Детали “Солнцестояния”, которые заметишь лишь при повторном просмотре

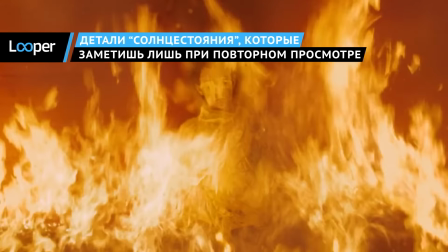0:01 Солнцестояние – один из самых уникальных и устрашающих фильмов последнего времени. С момента его выхода фанаты отметили в нем некоторые интересные детали.
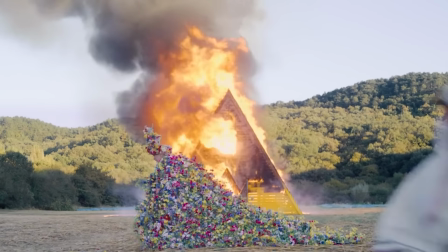0:09 Если вы достаточно смелы, чтобы посмотреть этот ужастик во второй раз, то вы найдете их тоже.
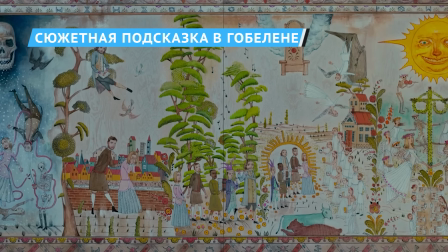0:14 Перед началом фильма мы видим красочный деревенский гобелен, покрытый замысловатым узором.
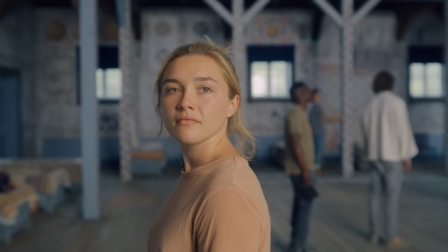0:18 Конечно, на первый взгляд это выглядит жутковато, но легко предположить, что его добавили просто для того, чтобы задать настроение фильму.
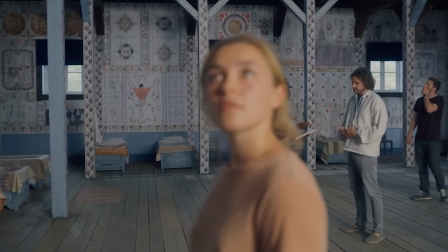0:25 Однако, если вы решите поставить фильм на паузу и внимательно изучите Гобелен, вы обнаружите, что он предсказывает много важных событий будущего.
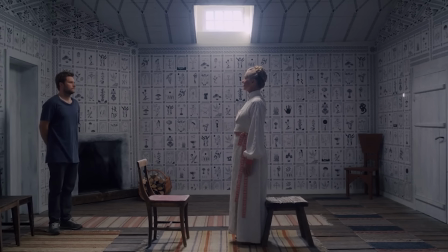0:32 На самом деле, большая часть повествования Солнцестояния проиллюстрирована на этом невероятно жутком Гобелене.
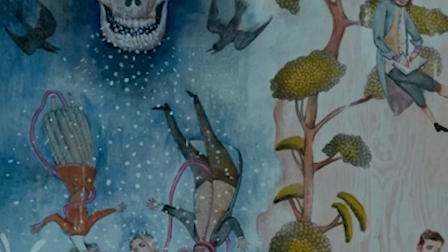0:38 Слева вы можете увидеть тела родителей и сестры Дэнни, соединенные трубкой, а над ними возвышается череп, символизирующий их смерть.
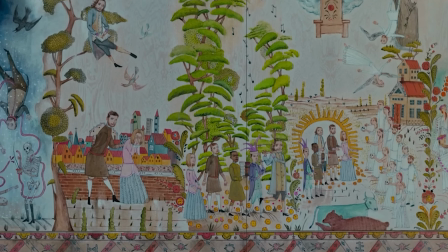0:46 Далее можно увидеть корбящую женщину и её попутчика, идущих с группой друзей в идилическое место, где их встречает толпа жителей деревни, одетых в белое.
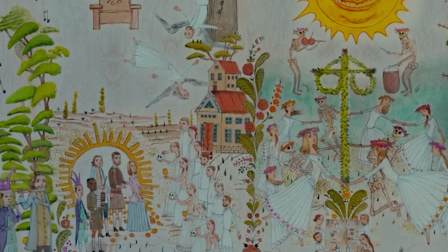0:54 Наконец, есть танец вокруг майского дерева с несколькими скелетами среди танцоров, а также банкет.
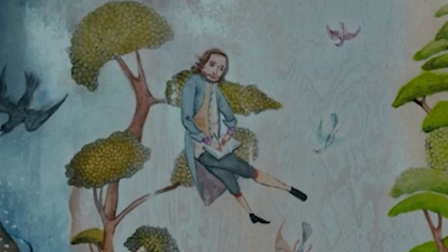1:00 Вы даже можете заметить, что Пиле шпионит за Дэнни и Кристианом с удобного местечка и как два человека в белом прыгают со скалы.
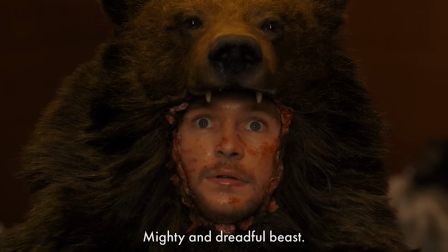1:06 Также у входа в деревню присутствует медведь. Другими словами, перед началом фильма показаны основные сюжетные повороты.
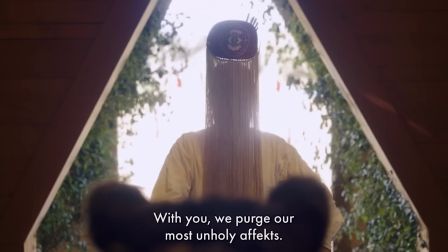1:13 Но вы не узнаете этого, пока не посмотрите фильм дважды.
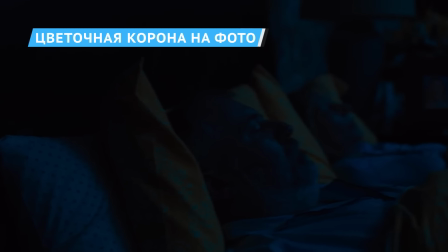1:16 Несмотря на то, что смерть родителей Дэнни является неотъемлемой частью сюжета, мы видим их в фильме только короткое время.
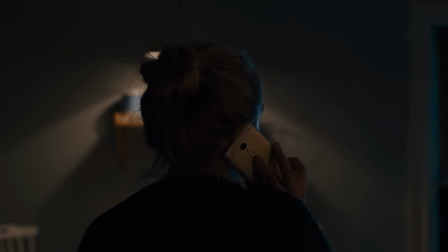1:22 Когда Дэнни звонит им, выражая беспокойство за свою сестру, мы видим, что они спят в своей постели.
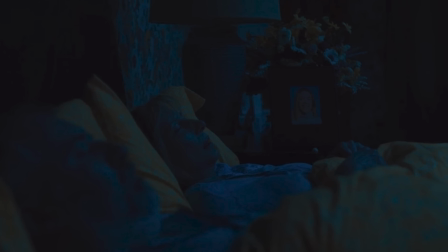1:27 На их комоде стоит фотография Дэнни, которая почему-то окружена цветами.
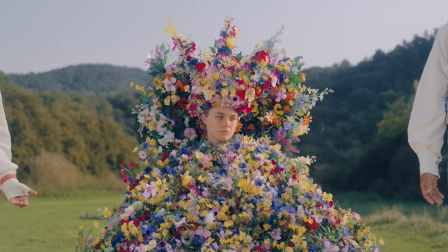1:30 При втором просмотре это сразу же вызывает в памяти более поздние сцены с Дэнни в цветочной короне после того, как она стала Королевой Майя.
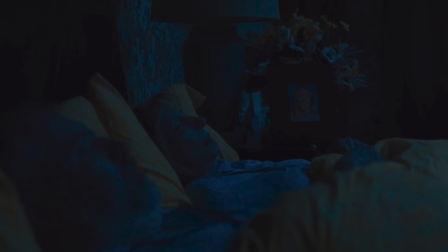1:37 Некоторые фанаты предположили, что цветы на самом деле указывают на то, что Пеле несет ответственность за смерть семьи Дэнни,
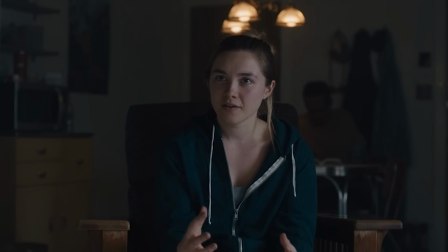1:44 и он тщательно спланировал всю трагедию только для того, чтобы заманить Дэнни в культ.
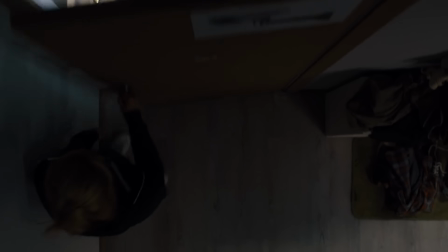1:48 Но сценарист-режиссер Ари Астер сказал Хаффингтон пост, что это предположение неверное.
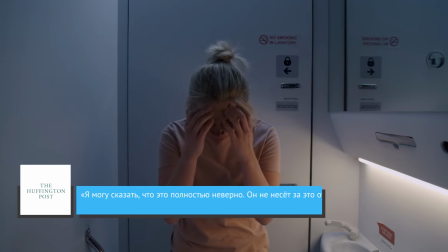1:53 «Я могу сказать, что это полностью неверно.
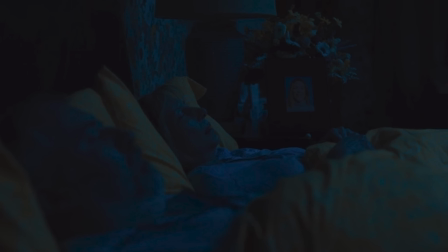1:56 Он не несет за это ответственности» Однако он заявил, что цветы были важным символом, объяснив, «Это был наш способ выразить идею о том,
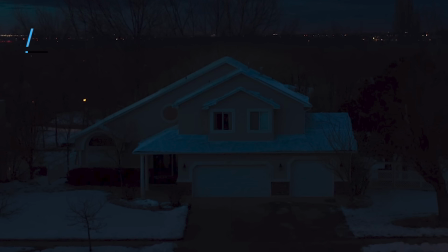2:03 что все неизбежное обязательно произойдет» И пускай родители Дэнни почти не появляются в сонсостоянии, есть замечательная маленькая деталь, включенная в эпизод, в котором мы видим обреченную пару в постели.
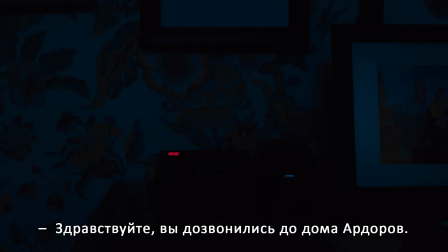2:14 – Привет! Ты достигла... – Резонанс.
Когда вместо голосов родителей Дэнни слышит автоответчик, вы можете услышать в записанном сообщении, что фамилия её семьи – Ордор.
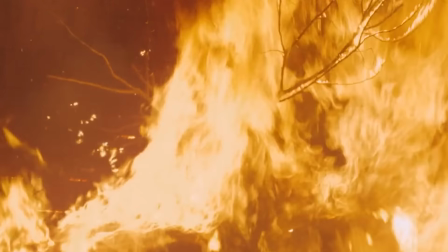2:25 Почему это важно? Оказывается, латинское слово Ордор переводится как жар или гореть.
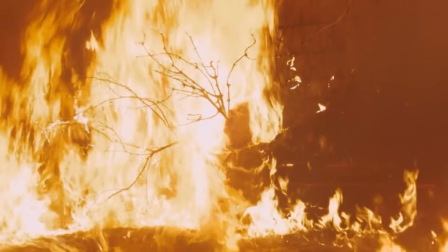2:30 В Жертвенном огне в заключительных сценах фильма оказались сожжены не только попутчики Дэнни.
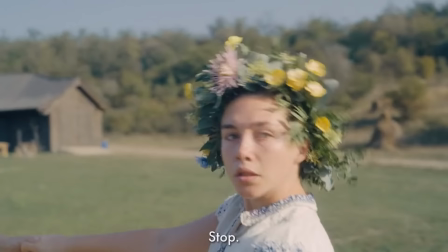2:35 Этот огонь также представляет собой своего рода духовное возрождение для неё. Обезумит ли она или, наконец, переживет настоящее очищение после горя?
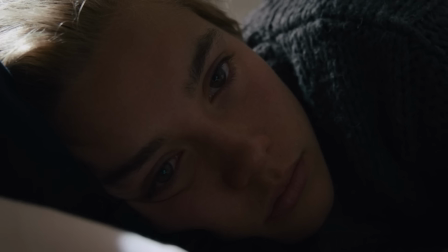2:43 В любом случае, в конце она пережила сильные изменения. Похоже, что Астер выбрал именно эту фамилию, чтобы подчеркнуть, что путь Дэнни был проложен с самого начала.
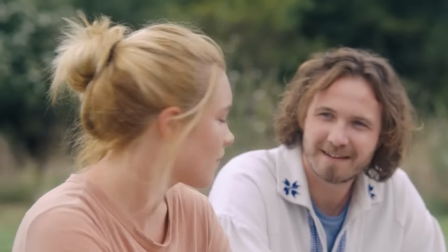2:52 В некотором смысле, даже до того, как она встретила Пеле и уехала в Швейцарию, кажется, ей было суждено стать Королевой Майя и присоединиться к Хорго.
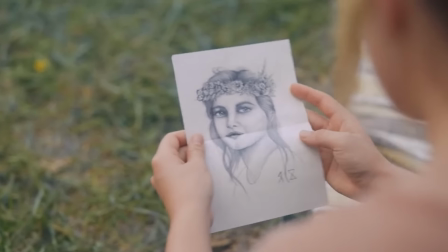3:00 От одной мысли об этом мурашки бегут по коже.
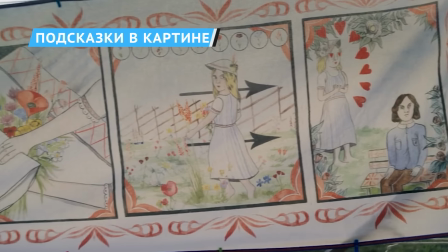3:03 Наблюдая за солнцестоянием в первый раз, легко пропустить все подсказки и символы, скрытые в фоновом графическом объекте.
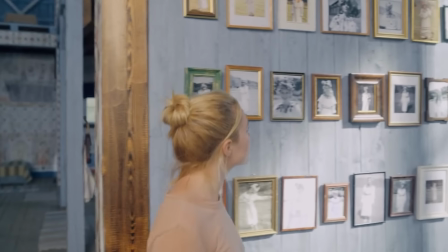3:10 Но во второй раз посмотрите повнимательнее. Когда речь идет о работах Харри Астера, о случайности не может быть и речи.
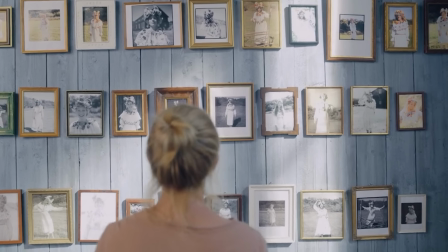3:16 Все его работы раскрывают скрытые детали ужаса, который будет разворачиваться.
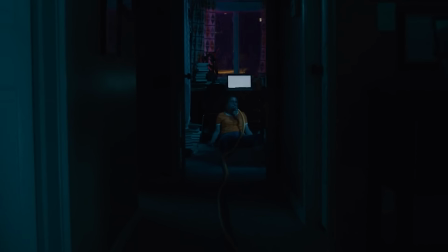3:20 После того, как мы стали свидетелями того, что случилось с семьей Дэнни, мы видим, как её жизнь протекает впоследствии.
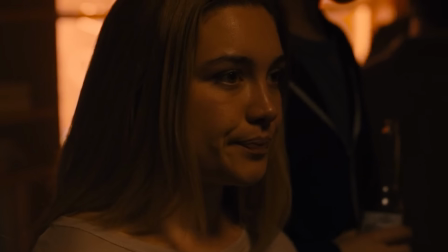3:27 Она проводит большую часть своего времени в изоляции и спит в своей квартире.
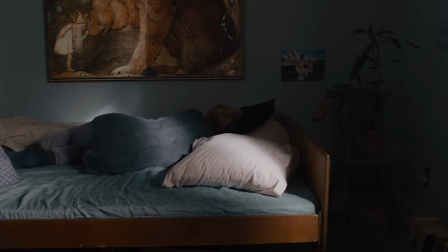3:31 В одной из сцен она дремлет на диване прямо под картиной, которая на самом деле дает нам представление о том, что будет дальше.
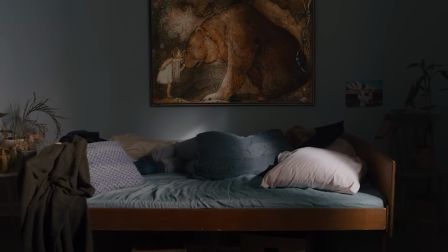3:37 На картине девушка в короне целует в нос бурого медведя. Это символизирует отношения Дэнни и Кристиана.
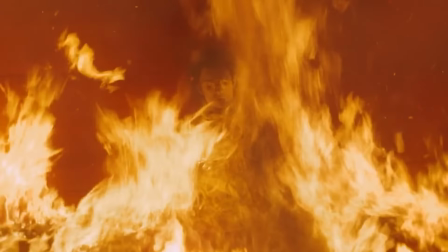3:44 И если вы уже видели, как Кристиан встретил свой конец в костюме медведя, нет никаких сомнений в том, почему была выбрана именно эта картина.
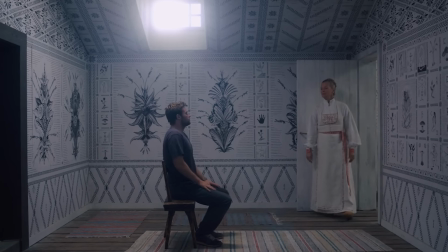3:51 Подобные образы предупреждают Кристиана о том, что его ждет перед жертвоприношением. Сидя в доме, он смотрит прямо на изображение горящего медведя.
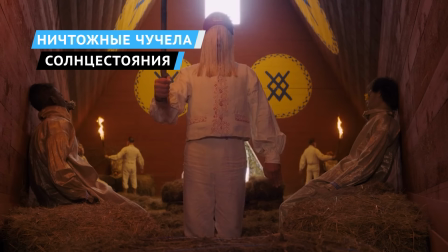4:00 Когда друзей Дэнни убивает Хорга, их тела набивают и одевают как чучело, прежде чем сжечь.